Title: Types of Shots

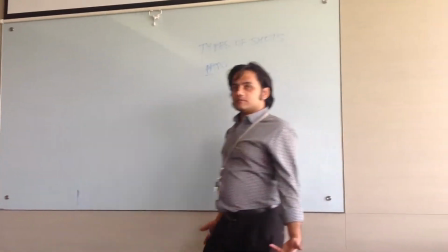293s
Now, as you can actually see right now, as I'm moving,
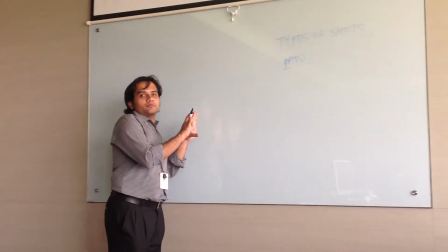299s
the camera is almost like shifting its gaze.
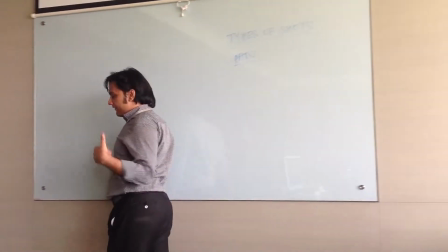304s
So as I'm walking from left to right, the camera is moving.
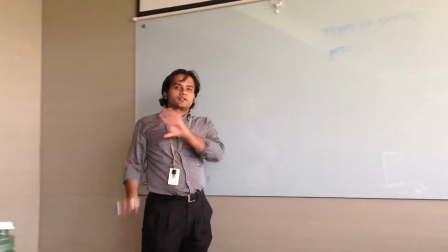310s
As I'm walking right to left, the camera is again moving.
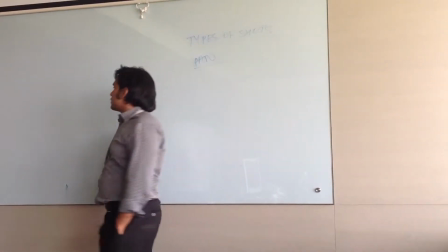314s
So this is a very classic shot when you want to
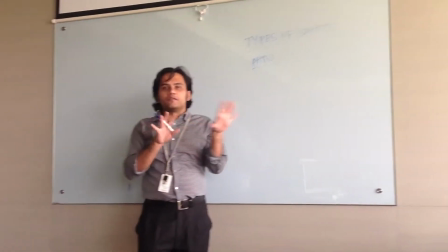321s
sort of trace or track the movement of the subject from one point to another. Isn't this a familiar shot again from movies? This kind of a shot is called a tilt up, tilt down shot. Now basically it just means that the camera
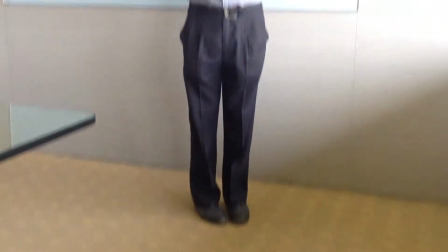350s
is, vertically moving. In a pan, it horizontally moves. In in a tilt up, tilt down shot, it vertically moves. So it's shown, it's used. Say for example, somebody new has come to visit somebody, and that person is just trying is checking him out. So he actually looks at him from top to bottom, and vice versa. So that kind of a shot is called a tilt up, tilt down.
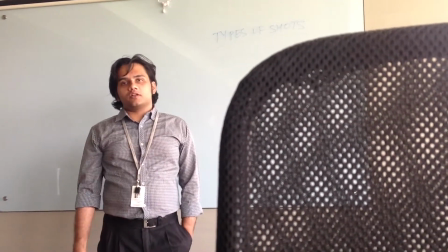382s
Another interesting type of a shot that we are going to learn about is
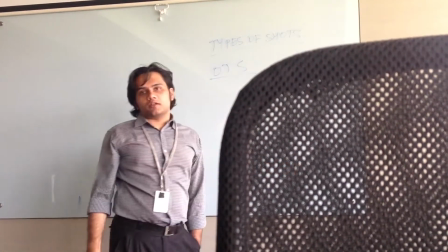390s
over the shoulder shot, or an OTS shot as it's called in its abbreviated form.
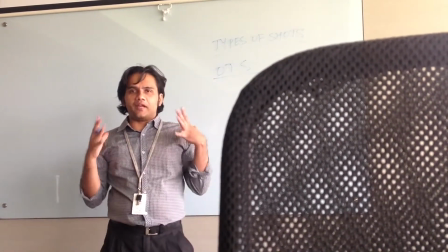396s
Now, right now you can see this, that I'm being framed, through a chair.
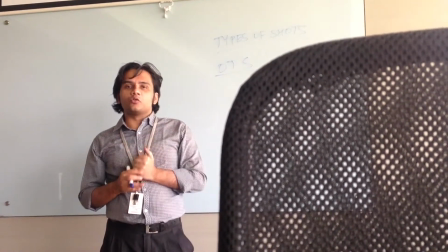403s
So the chair is almost playing the role of somebody watching me while I'm talking,
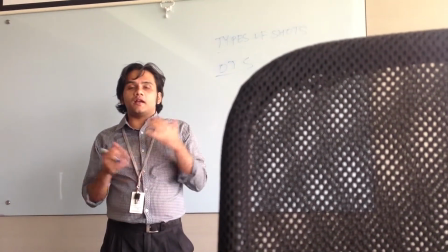411s
and giving this lecture out. So I'm being framed over the shoulder of the chair.
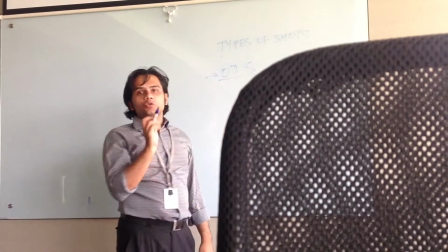419s
So this type of a shot is typically used when there are conversations happening between two people.
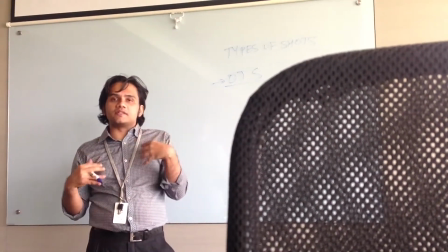427s
So when one person is talking and the other person is listening, if you want to see who is talking,
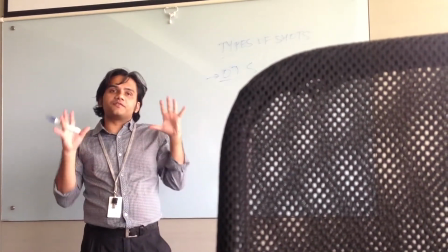435s
instead of just
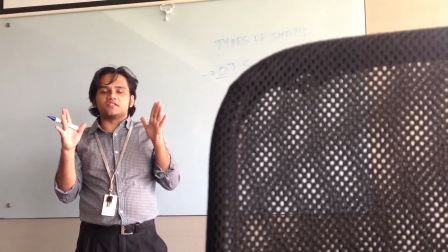438s
have him speak in a static situation, you go over the shoulder of the other person.
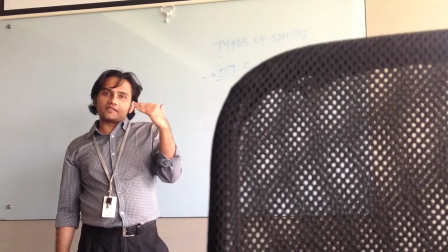444s
So the people also get a feeling that this person is talking to somebody.
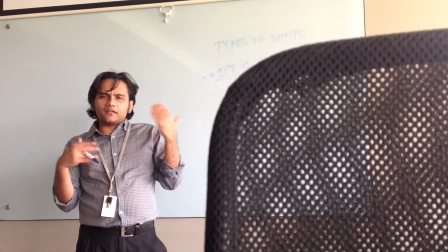453s
So it again creates a feeling of
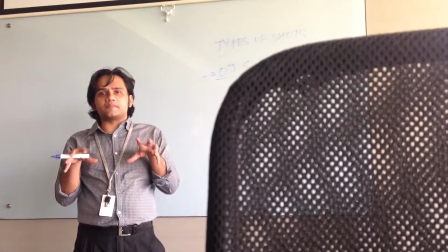458s
something is happening within a certain space and a certain time, and not in isolation.
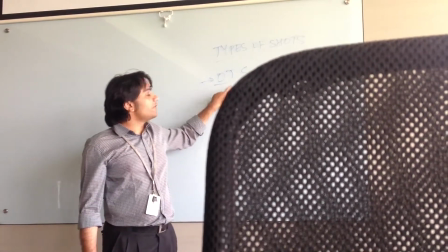462s
So that is why an over-the-shoulder shot is very important.
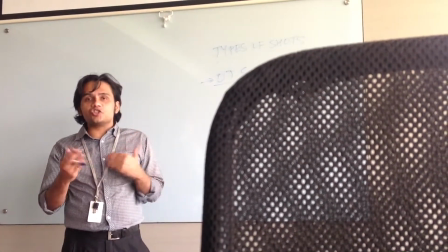468s
It establishes and reinforces relationships between different objects and subjects in a shot.
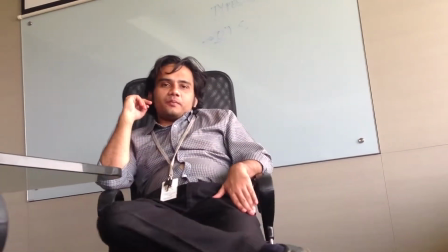477s
Now, this is also a very familiar kind of a shot. As you can
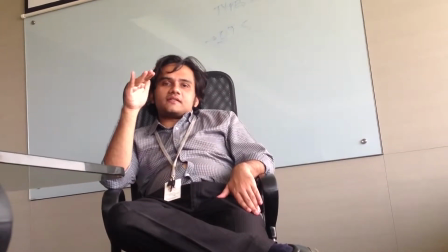484s
see me at a much higher level, whereas the camera, or the level of the camera, is much lower.
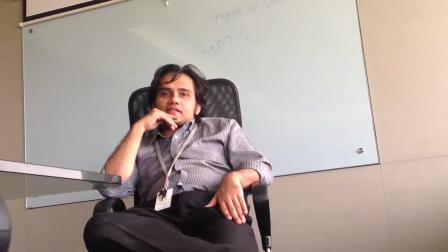492s
Now, this kind of a shot is typically called a low angle shot,
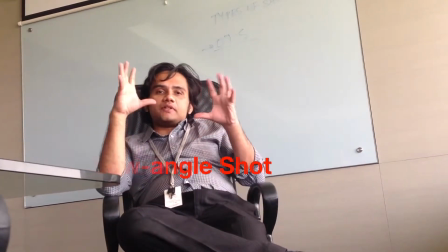498s
where you can see the person at a level which is much higher.
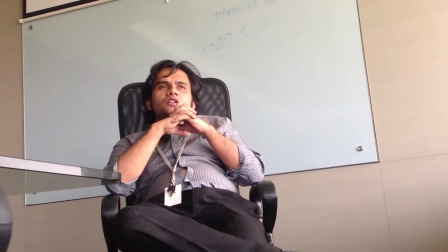504s
So it
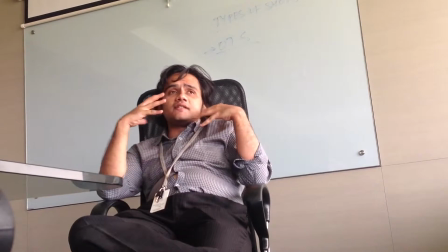509s
gives a feeling as if that person is very powerful and very overbearing,
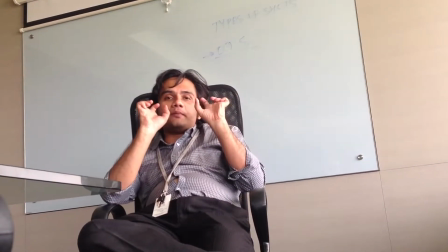516s
whereas the person who is viewing him is in a much subordinate position.
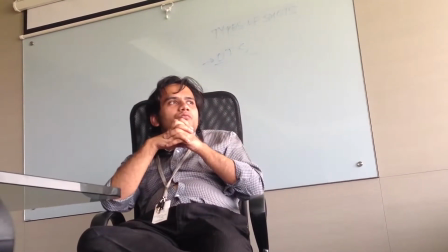522s
So typically, if you see shots where you can see somebody in a position of power,
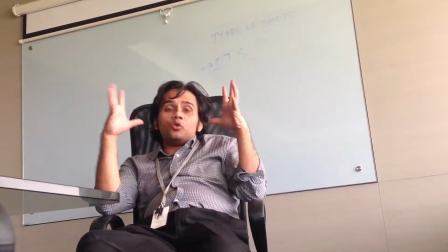530s
a low angle shot is used to make him look larger than life and to establish his
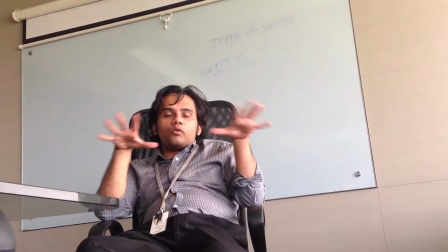537s
power over his subordinate.